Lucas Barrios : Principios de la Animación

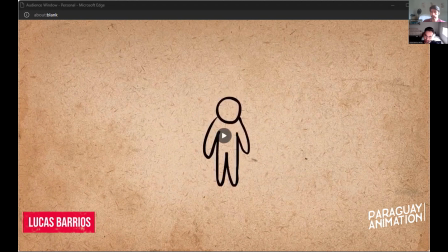656s
Nosotros queríamos animar a un personaje que saltando, ¿verdad? Si le sacamos la anticipación miren lo que aparece empieza a burlar, ¿verdad? Entonces, bueno, una anticipación arregla esto
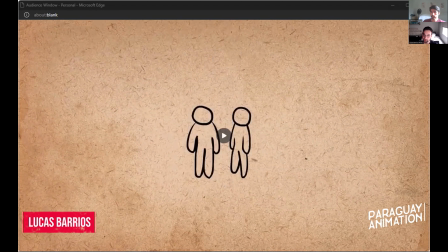670s
Acá otro ejemplo de un golpe para darle fuerza y dar a entender que está por golpear a alguien, el animador anticipa el golpe lleva el brazo para atrás y después golpea
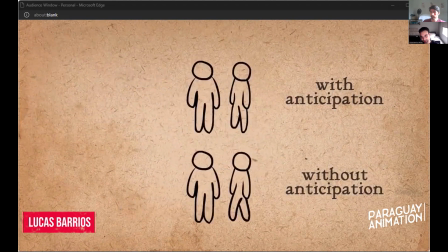687s
en contraste sin anticipación parece que la energía ha salido de la nada, ¿verdad?
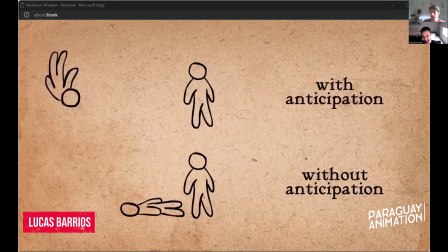692s
y acá muestra las dos diferencias entre si es que uno anticipa puede ser mucho más fuerte a que si no, ¿verdad?
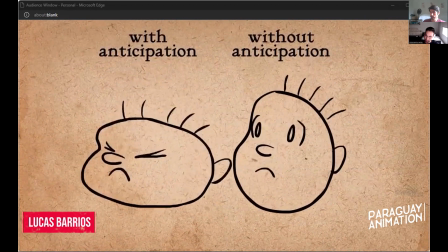702s
bueno, con y sin anticipación en el principio anterior de squash stretch
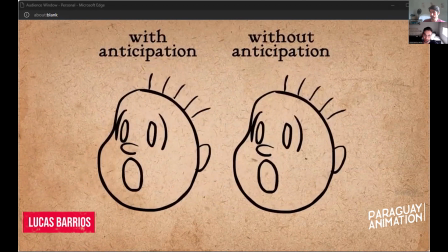708s
técnicamente estábamos anticipando también el momento en el que se sorprende, llevando la cabeza para abajo y después estirando esto hace, no solamente nos da un buen contraste entre dos poses,
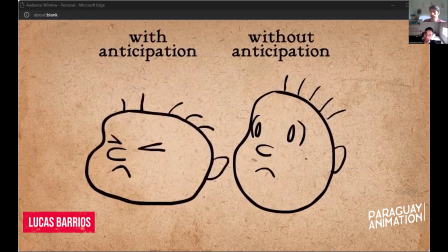718s
sino que también hace fuerza en el momento que queremos decir a la audiencia mira,
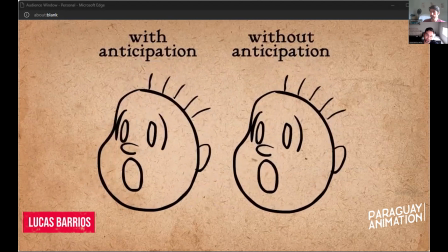726s
este personaje se asustó o se sorprendió o lo que sea
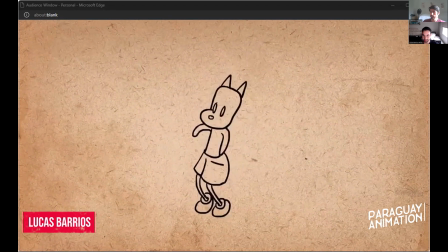730s
en la anticipación buscamos comunicar de la forma más clara lo que está por pasar en este ejemplo el personaje claramente está por meter el brazo en el bolsillo, ¿verdad? entonces apunta al bolsillo con el brazo
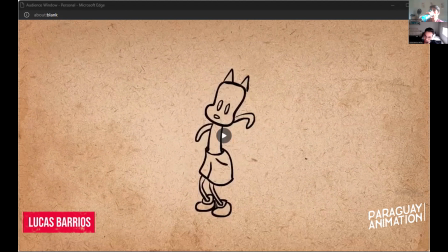747s
y literalmente el bolsillo también está bien expuesto todo está súper claro después mete la mano después saca el caramelo
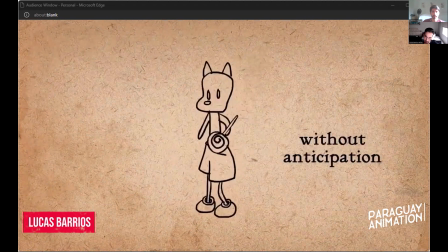757s
en contraste si le sacamos la anticipación parece que sacó de la nada, parece que estaba quieto y de repente, pop, apareció un caramelo en su mano bueno
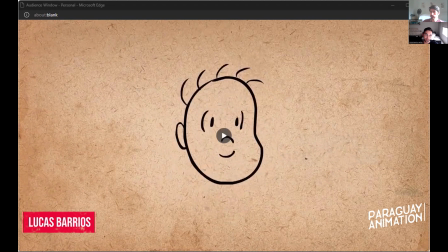774s
creo que les les spoileo ahí un poquitito del video, pero les pregunto otra vez si tenemos que manejar la mirada porque eso es lo que hacemos nosotros, dirigimos la mirada con la anticipación y queremos que la audiencia vea a la derecha yo les pregunto a ustedes
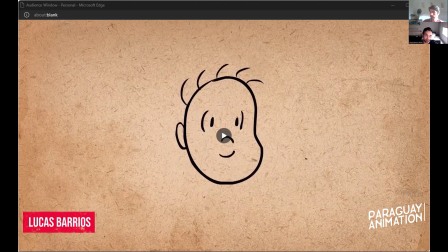793s
sorry, si queréis reponernos también otra vez no hay problema si queremos que la audiencia mire a la derecha ¿qué harían ustedes? no hay
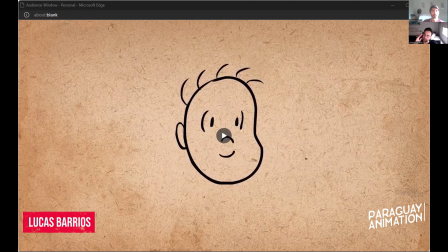805s
respuesta incorrecta pero que se les ocurra así para que la audiencia mire a la derecha Sabri, metelo más
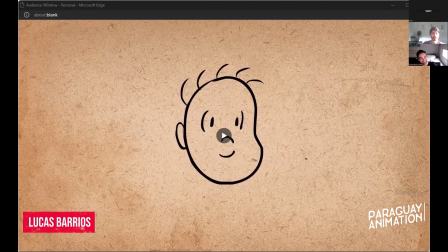816s
mover el personaje hacia la izquierda y hacer que mire hacia la derecha si, por eso decía que leo un poquitito ahí la imagen pero si,
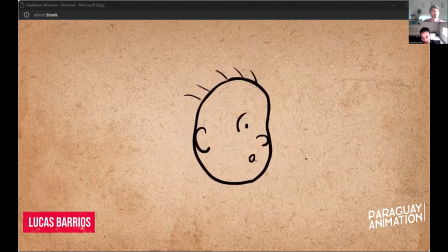826s
nosotros podemos mirar o mover la cabeza y la atención del personaje para que la audiencia también mire en esa dirección entonces no estamos perdidos con la
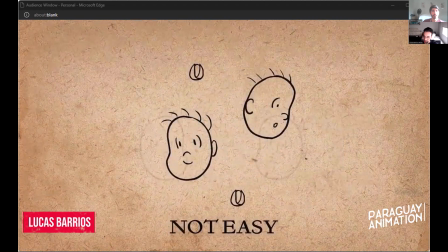839s
mirada es súper importante saber que esto sea lo más fácil posible
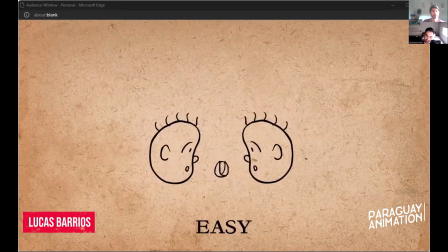846s
para la audiencia y si es que tenemos la atención desviada en todas partes esto va a ser más difícil, la gente no va a saber dónde mirar y se va a sentir perdida se va a perder detalles y cosas así
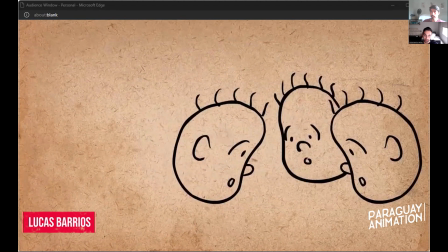859s
esto también podemos usar para engañar a la audiencia porque podemos tener a un personaje mirando a un lugar y de repente del otro lado sale otra cosa entonces es otra vez una herramienta para poder usar bien
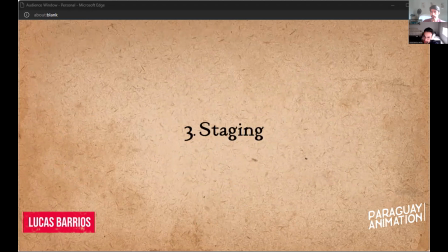875s
vamos al tercero bueno todo el tiempo estoy diciendo necesitamos claridad esto se trata de claridad de que sea fácil de leer que la audiencia entienda lo que está pasando pero si hay un este
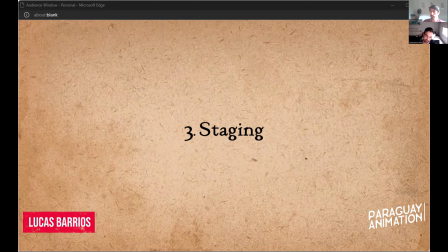894s
un concepto que se encarga de hacer esto yo diría que es el staging el staging es la presentación de cualquier idea de manera que quede completamente clara, no hay dudas sobre lo que pasó de esto se encarga el staging
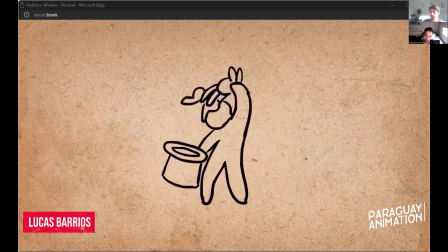912s
un principio medio amplio porque toca varias cosas de la animación y ahí dice incluyendo el acting,
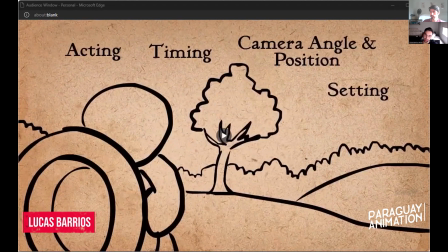921s
el timing o el ritmo la posición de las cámaras y el contexto
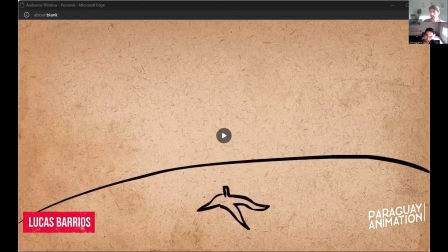930s
Cuando animamos, buscamos tener completo control de dónde está mirando la audiencia y hace que no se sientan perdidos.
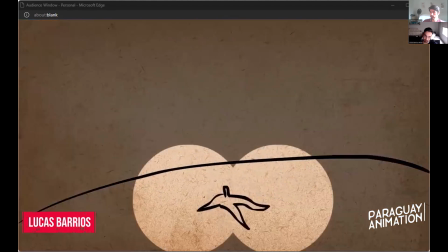942s
Entonces, cuando vemos este ejemplo, es clarísimo. Básicamente estamos diciendo, mira acá, mira acá, mira acá, mira acá.
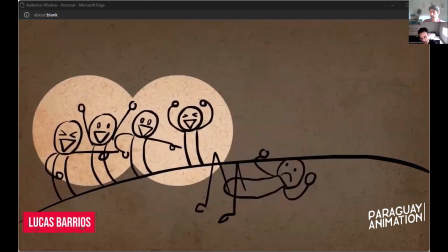952s
En contraste tenemos un mal ejemplo de mal staging.
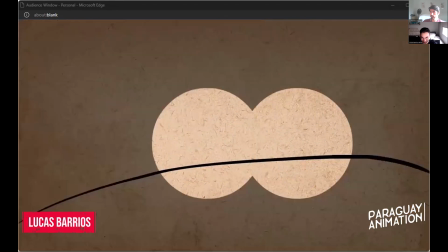960s
y fíjense como como pasan demasiadas cosas al mismo tiempo,
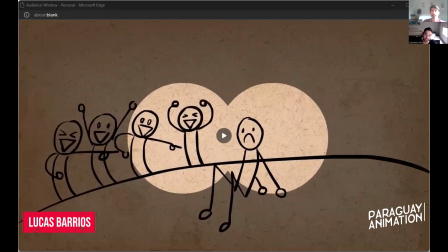965s
la audiencia no sabe a donde mirar los personajes están luchando por la atención de de la audiencia
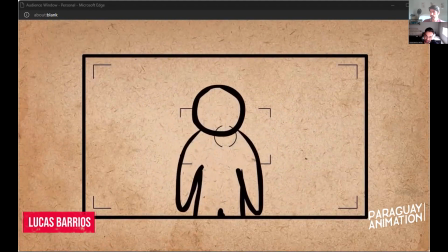974s
bueno, la cámara tiene mucho que ver con esto vemos de lejos por lo general acciones grandes y de cerca expresiones
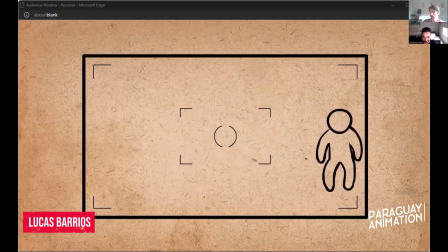982s
los personajes tienen que estar en el centro de la cámara o uno de los tercios como indica ahí si un personaje mira a un costado necesita aire
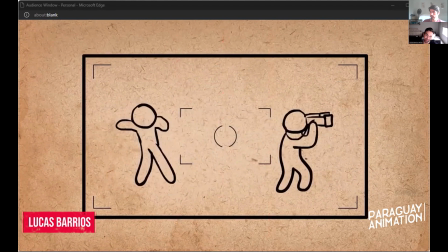993s
a menos que alguien esté por atrás pero ahí ya no sería el personaje principal de de la toma
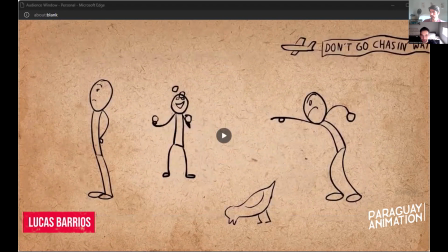1002s
otra pregunta dejemos traer esta esta toma y quiero que me digan cuál es el problema de la toma o cómo ustedes arreglarían esta esta secuencia
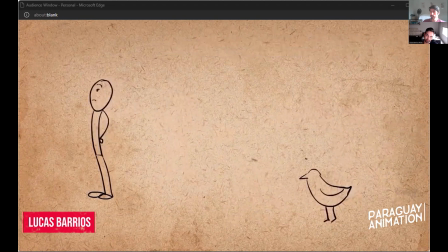1021s
Con que me digan cuál es el problema, yo ya estoy feliz. ¿Alguien? ¿Alguien más aparte de Sabri? Sabri puede ser vos, también no hay problema. ¿Cuál es el problema de esta toma?
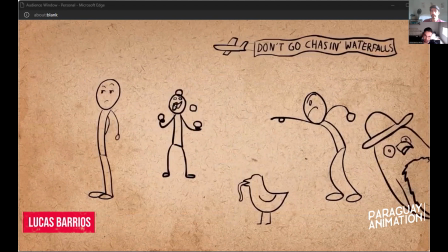1040s
Traten de pensar qué queremos transmitir o qué es lo importante acá
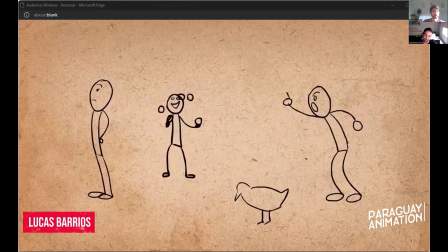1048s
y qué sacarían o qué harían para que funcione.
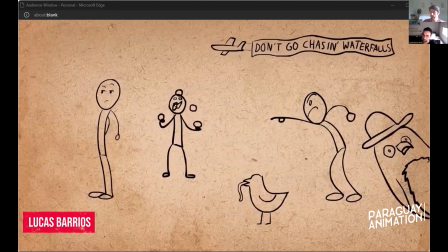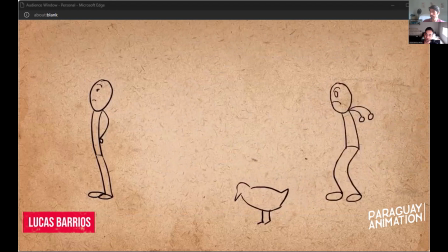1070s
¿Puedo decir yo? Adelante, por favor Creo que hay muchos o sea muchos personajes a la par hacen varias cosas y es como que no te distrae de lo que quieren mostrar realmente
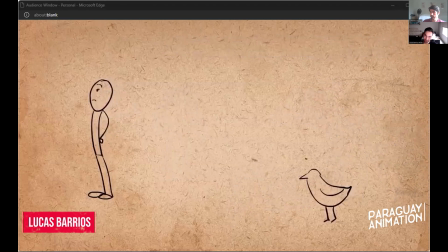1088s
Exactamente literalmente ni una de las otras cosas está diciendo nada sobre la toma solamente están desviando la atención entonces como dice Alana, fácilmente nosotros vamos a sacar esto que no está aportando nada
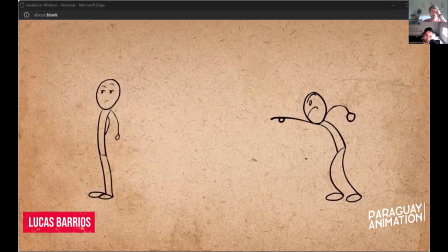1106s
y nos quedamos con la acción principal, ¿verdad? que es un personaje que está se está planeando de otro, ¿verdad? también hay que tener buen ritmo hay que dejar que una acción empiece, termine y después empieza la otra,
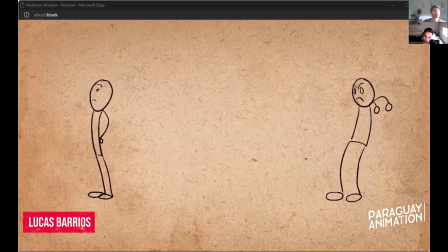1124s
en este caso tenemos a un personaje llegando, acá tenemos la atención dice algo, el otro reacciona y ahí, o sea uno llega, se playea y después reacciona el otro, no es que ambos al mismo tiempo, no, es porque
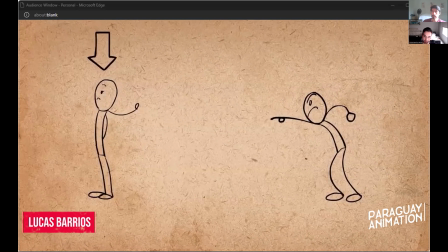1139s
necesariamente porque escuchó ya se tiene que dar la vuelta todo esto ayuda a otra vez la claridad